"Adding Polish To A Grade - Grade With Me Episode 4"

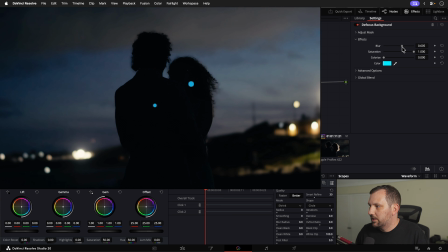743s
So you can see the way that it just kind of has that really nice kind of lens effect there on the highlights.
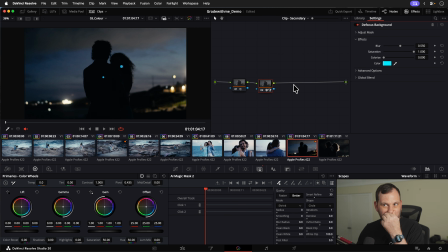750s
So yeah, I think that looks pretty good and helps them pop out nicely.
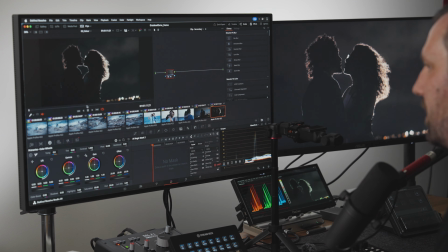758s
Now, on this shot here, there's a couple of things I want to do. Let's just move a little bit further into it. So we've already got a little bit of noise reduction on here.
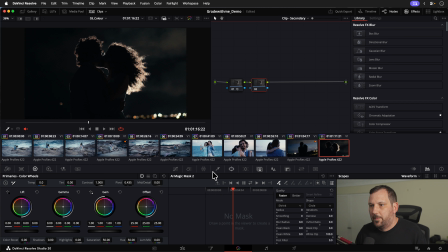768s
I want to get a power window going on this one. And I want to pull that around our couple, like so. Again, make sure that we soften it out.
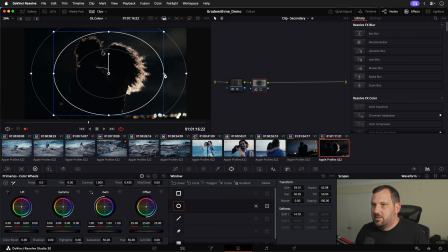786s
So I want to be making some adjustments inside of this window, but I also want to make some adjustments outside the window. So I can right click here and I can choose to add another node, and I'm going to add an outside node.
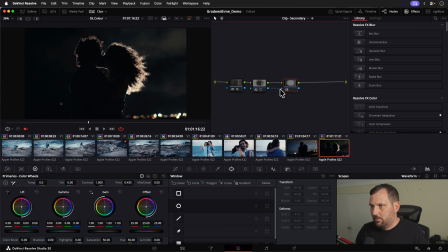801s
So this is going to be an inverted power window, as we can see here. And so what I want to do on this one is I just want to pull down some of the sky here.
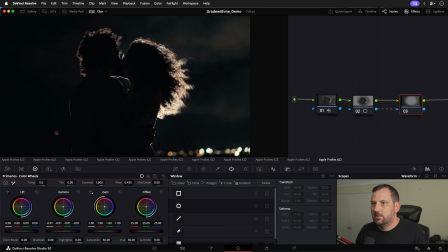816s
So let's try gamma first of all. Yep, that's doing what I want. So we're keeping, by using gamma, I'm trying to keep these highlights down the bottom here. So that one looks good.
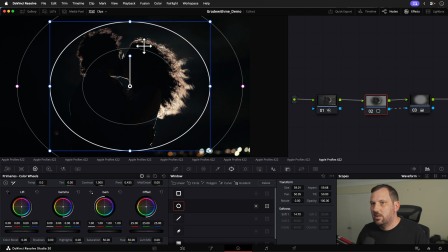830s
And then what I want to do here in the middle is I want to try and see if I can pull a bit of color into this light that's hitting her hair. So I'm just going to turn off this preview and I'm going to use the color wheels, and let's just see if I can, let's see what gamma looks like.
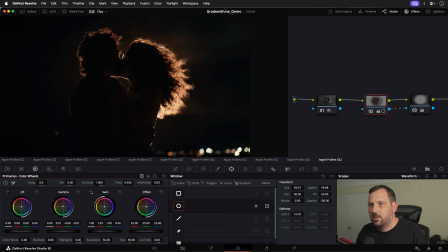851s
Yeah, that's pretty good. And then maybe a little bit of gain. Yeah, this one's quite touchy. Now, another thing that can look really cool here is if we do something that's kind of opposite.
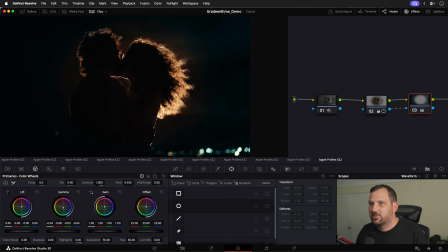870s
Yeah, that looks pretty awesome. Let's just make sure that this is not going too crazy.
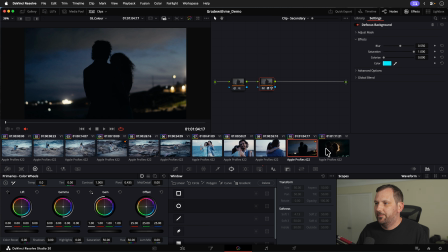882s
Yeah, very nice. All right, cool. Yep. All right, I like the way that looks.
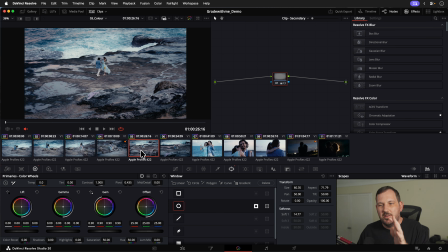889s
I think we've added a nice bit of dimension to a lot of our shots here.
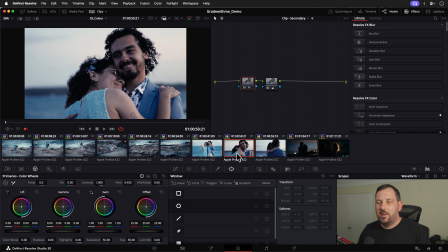895s
And the final thing that I want to put on there is just a little bit of texture. So I'm just going to add a little bit of film grain. Let's just go over to our timeline and let's introduce this before our look starts to happen.
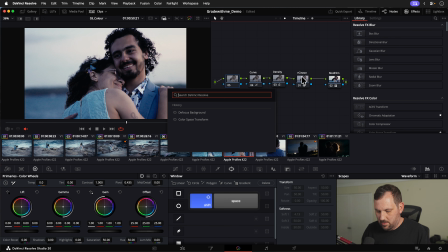914s
So, all right, and we'll just search for film grain, add it like so. I'm going to just choose the 35mm option.
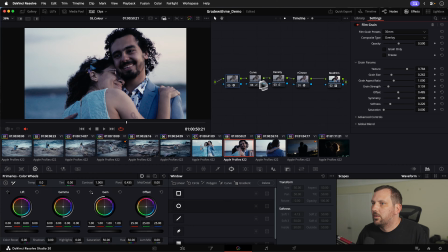And let's grain size down a little bit. We'll turn the opacity up. Yeah, I like that sort of texture.
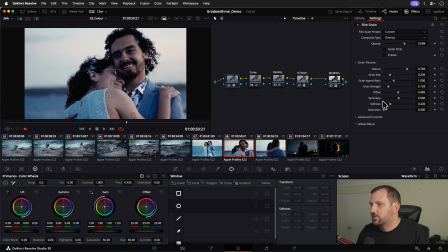947s
So it's pretty subtle, but I think film grain just, it nicely ties together an image.
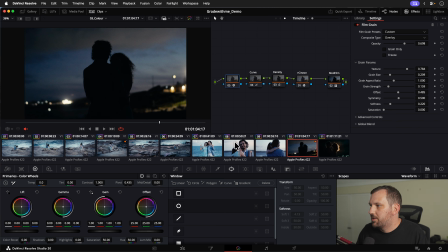956s
So especially when you are using noise reduction, I think it just brings some of that texture back into the shot. I would often start bringing film grain in very early in the look development process because it can add quite a lot to
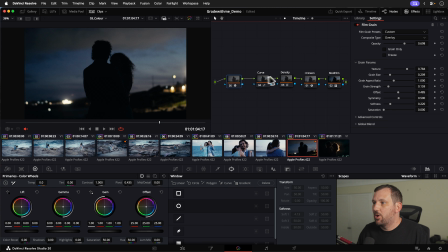975s
the overall look.
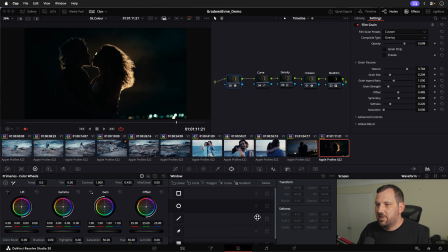980s
Yeah, I think that's actually all sitting pretty nice. Yeah, that was the first project that we looked at with Grade With Me. Make sure that you are subscribed.